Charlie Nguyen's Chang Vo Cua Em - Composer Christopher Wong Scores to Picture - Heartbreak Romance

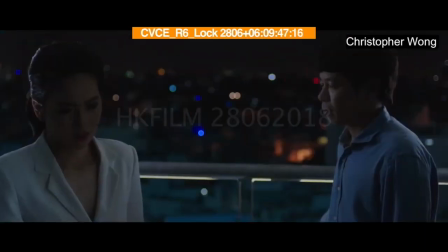[11:53]
music's just hovering
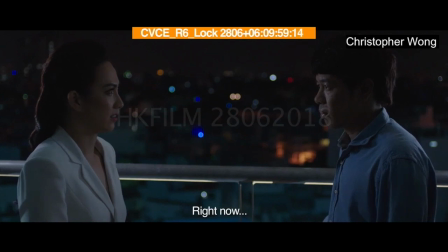[12:05]
kind of staying on that one chord for a long time
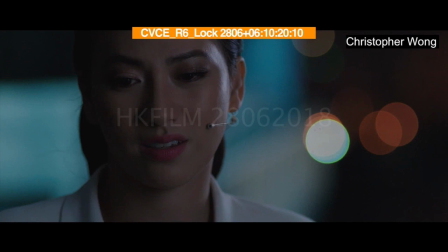[12:24]
A quick inflection to that minor chord when she hears his
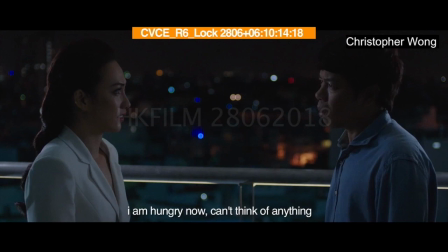[12:31]
reaction to her and it's not quite what she wanted to hear and she looks sad, right?
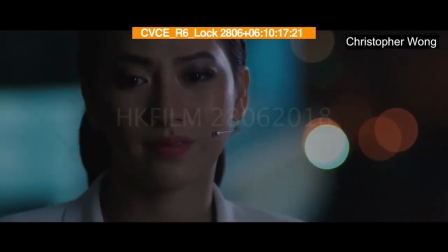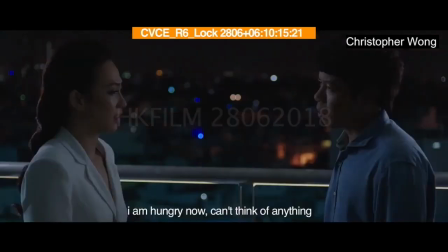[12:44]
So that's really the only place that the harmony changes for about 30
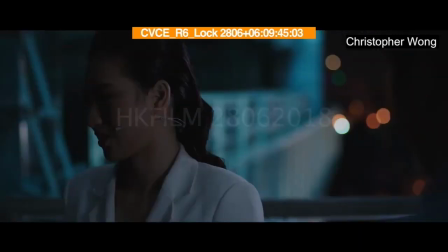[12:51]
seconds or so in that moment and so uh I think that what makes the music work effectively here is just that um that
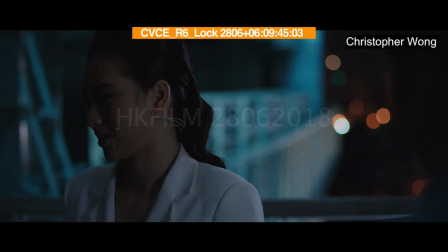[13:06]
change from being very steady and comfortable into this moment where it just holds and doesn't resolve for a long time because her uh her feeling is unresolved and we don't know how this moment is going to work out, right?
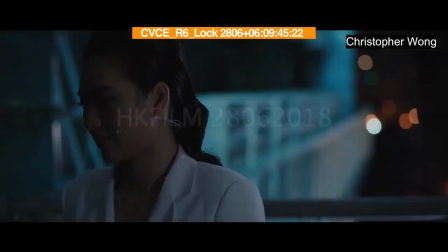[13:23]
Something else that I kind of like to do, this is a technical thing, is when there's a hold like that in a long space,
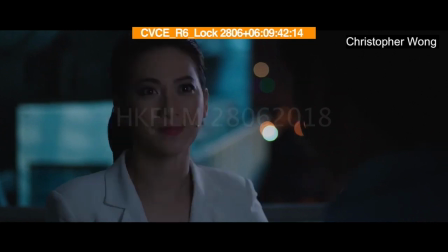[13:32]
right before the dialogue comes back in, I like to have a change in the music. And it just, not really a change, but sometimes I just start the piano right before the dialogue happens. And I don't that's that's just something I like to do but let's see that.
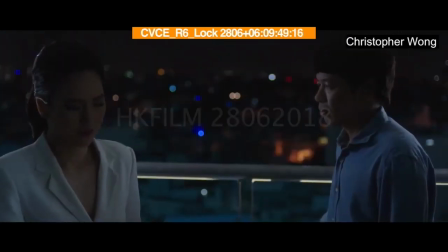[13:54]
So we're just holding and holding right before she talks. Is that piano? And then the dialogue comes in. It just kind of frames it.
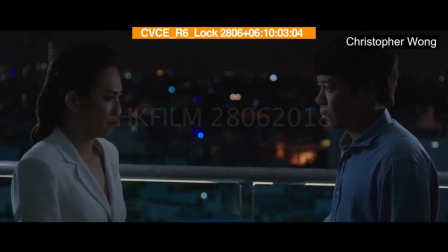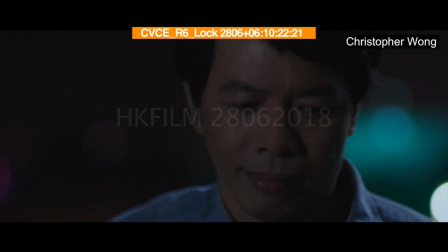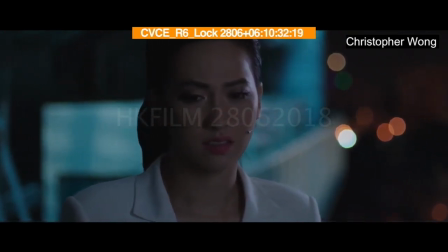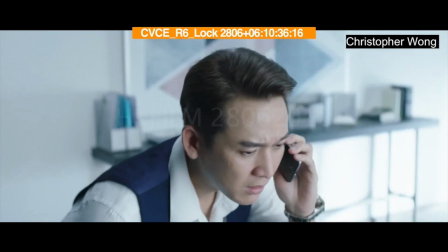[14:45]
All right, well that's it. I hope you enjoyed that and this is Christopher Wong and I'll see you at the next video.